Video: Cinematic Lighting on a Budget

Hello, so today we're going to take a look at how to get the cinematic image. I know professional DPs absolutely hate it if you say that, but I am not a professional DP, so why should you listen to me? I'm a professional photographer, so that's basically the same thing as long as we keep it on sticks, I guess. We're going to focus on lighting today. There's more that plays into it. Coloring is very important, as well as framing, obviously. But basically, if you keep those very, very basic tips in mind, honestly, you will get pretty far. You can get away with worse coloring. Framing still needs to work. That kind of plays into it as well. By no means is this going to be a full lighting tutorial. It's really just two little tricks that you can implement. So number one would be motivated lighting. If you have light, there needs to be an obvious source for where the light is actually coming from.
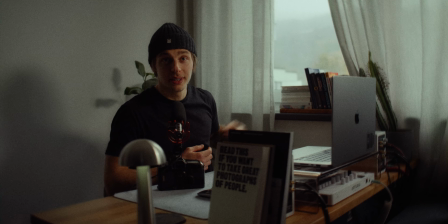1:08 In this case, we have a window right there. By no means is this a great shot.
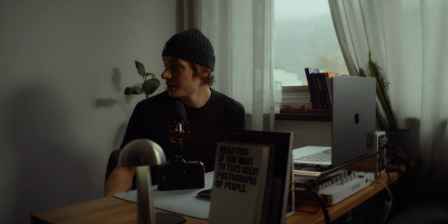1:14 It's just, you know, what I had right now. We're gonna do some better stuff in a second.
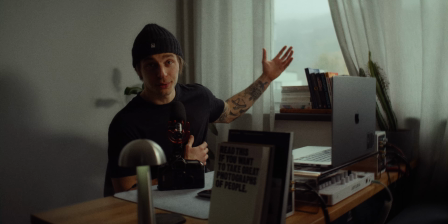1:20 Motivated lighting, right? There needs to be a source, an obvious source for where the light is coming from. Number two would be shooting shadow side. You see this a lot in movies, like a lot in basically every movie that looks good.
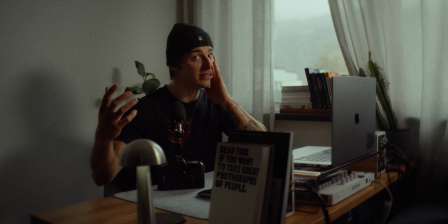1:34 If the camera is over here, you're not shooting the side of my face that gets hit with light, you're shooting the shadow side of my face. So if I sit like this, right, shadow, light, shooting shadow side. I also just hit the microphone, I hope that wasn't too bad. Shooting shadow side in the most basic way, and if you don't want to keep watching, that is it. Those two things will improve your videos massively. But let's get into a bit more detail.
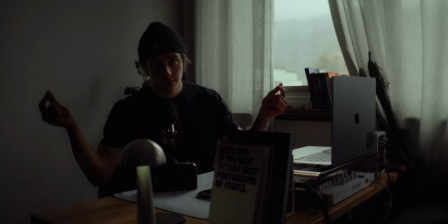1:59 Okay, so let's wrap it back a little bit here. Let's kill all the light. We are exposed for what we can control, which is this window, right?
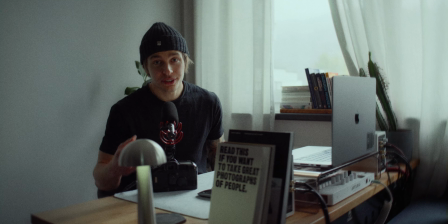2:08 Because if I don't do that, if I just go with one ND filter and I raise the exposure to match whatever is happening, kind of, it looks terrible, right? We have blown out windows. That's not very cinematic.
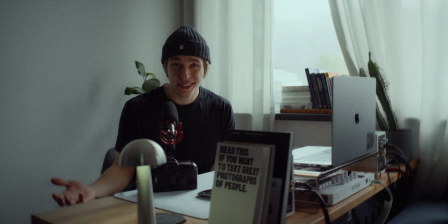2:24 So we always start out by controlling what we can't control in a way, which is exposing for our highlights.
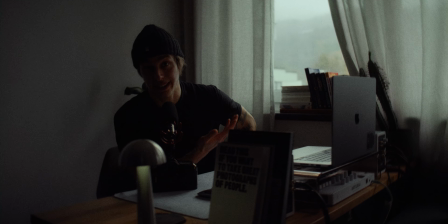2:33 Cool, so now that we're properly exposed for our highlights, the outside world, which we can't just turn the brightness up and down on, we want to bring in some lighting because obviously I am very dark.
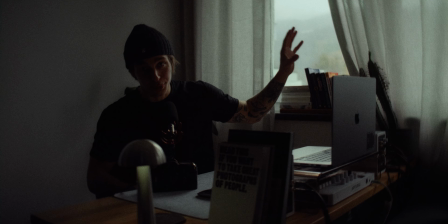2:44 What's important with that is that we bring it in a way that makes it look almost like it could be this outside light, right? Now that would be super easy if I could go outside and set up a light outside and just shoot it through the window.
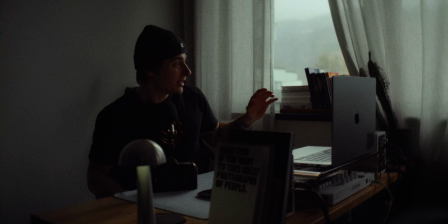3:01 Sadly, I can't do that because I live on the second floor. Let's see what we can do.
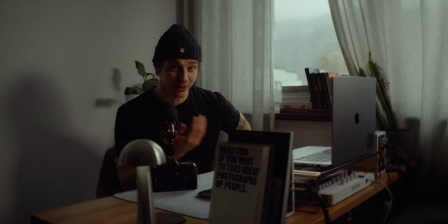3:07 Okay, now I'm sure that it is a hell of a lot more obvious to you now than it was before because I've turned it off and on, so now you'll probably really notice it.
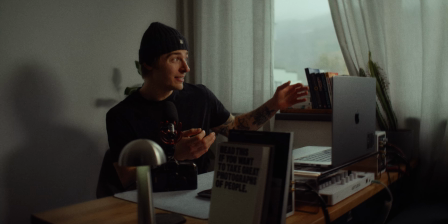3:15 The key thing here is to not hit light on anything that you don't really want to hit light on.
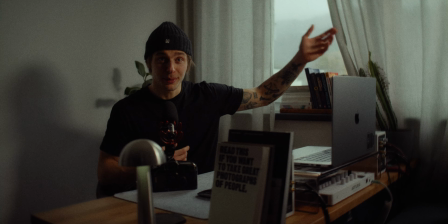3:20 So this curtain, I'm not hitting with my own light. I'm trying not to hit with my own light.
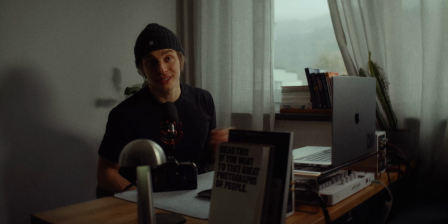3:26 Like I said, very limited on space and resources here. And right now it's very overcast outside, so I made it a bit cooler to also match the outside temperature of the lighting. And you don't need anything crazy powerful. Like I said, this is a 60 watt light. It's at 70% power right now because if I crank this up all the way,
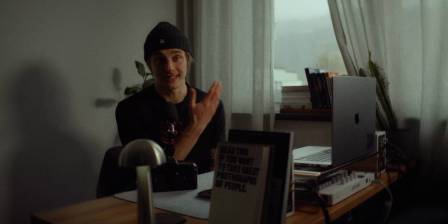3:43 it's gonna be super obvious again that this is not actually coming from out there at all.
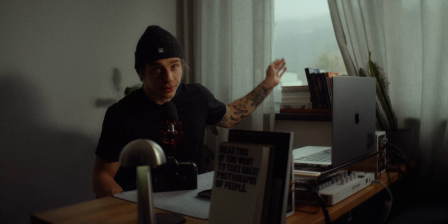3:49 So again, what we're doing here is just exposing for the outside, adding one very simple light,
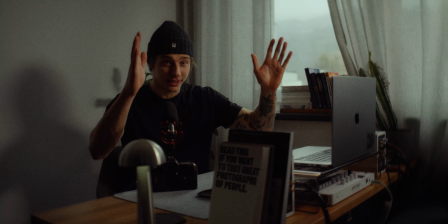3:54 making it look like it comes from out there, and then we basically position the camera in a 90-degree angle to the light.
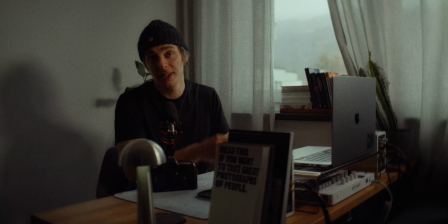3:59 So when I would sit here the way, you know, I'll work on my computer, basically you're shooting into the shadow side of my face.
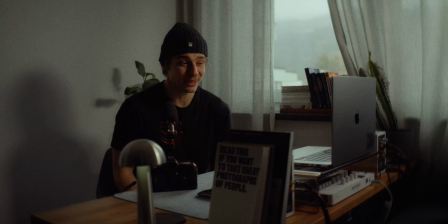4:08 So that's really how simple it can be, doing those two things. Anyway, with all that being said, let's play around with this and do some cooler looking stuff. Okay, so this is gonna be our better scenario now.
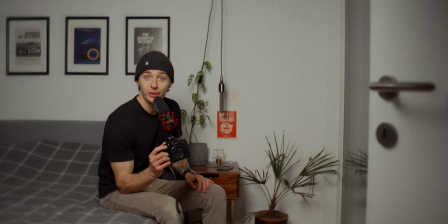4:22 It's dark out, which is perfect, just what we wanted. And yeah, right now you can tell this is not looking very cinematic at all. We have one light, it's coming pretty much straight on here from the same angle that the camera's on. We can fix that really easily here. Luckily, we can do two things in one step.
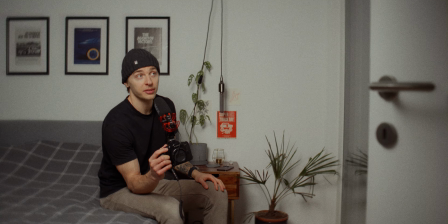4:38 There's a window right there. So we're gonna motivate the light through this window. That's also going to give us some reverse key lighting basically because camera's over here, lighting is going to come from here.
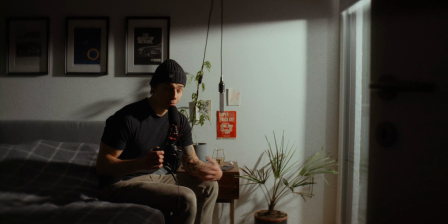4:47 That should make a drastic difference. So let's do that. Yeah, so that was super easy. Switched it up, created a bit of shadow here by rolling down the blinds. It's that simple, right? We motivated the light with the window. It's at a 90-degree angle now. looks way better. So that's really, really simple, super fun to play around with.
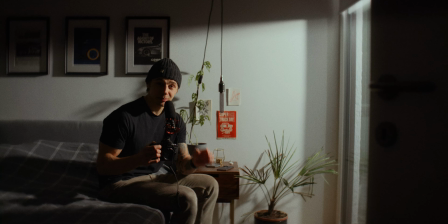5:06 Now, I'm gonna play around with the white balance a bit, both in camera and with the light.
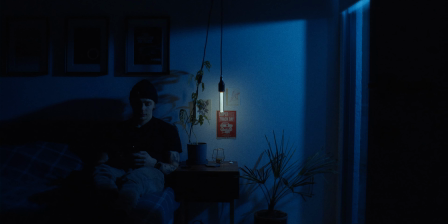5:10 Just, you know, you can go for more of a night theme or something a bit more dystopian like Blade Runner or, well, New York at some point last year.
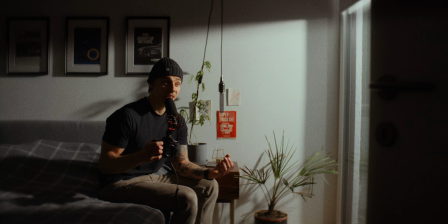5:19 Anyway, yeah, keep those two things in mind. Motivated lighting and shooting shadow side / reverse key lighting, and play around with it. Like I said, it's super fun and it's really simple to create some super nice images with it. Anyway, see you in the next one. And yes, I was using a camera as a microphone stand this whole time.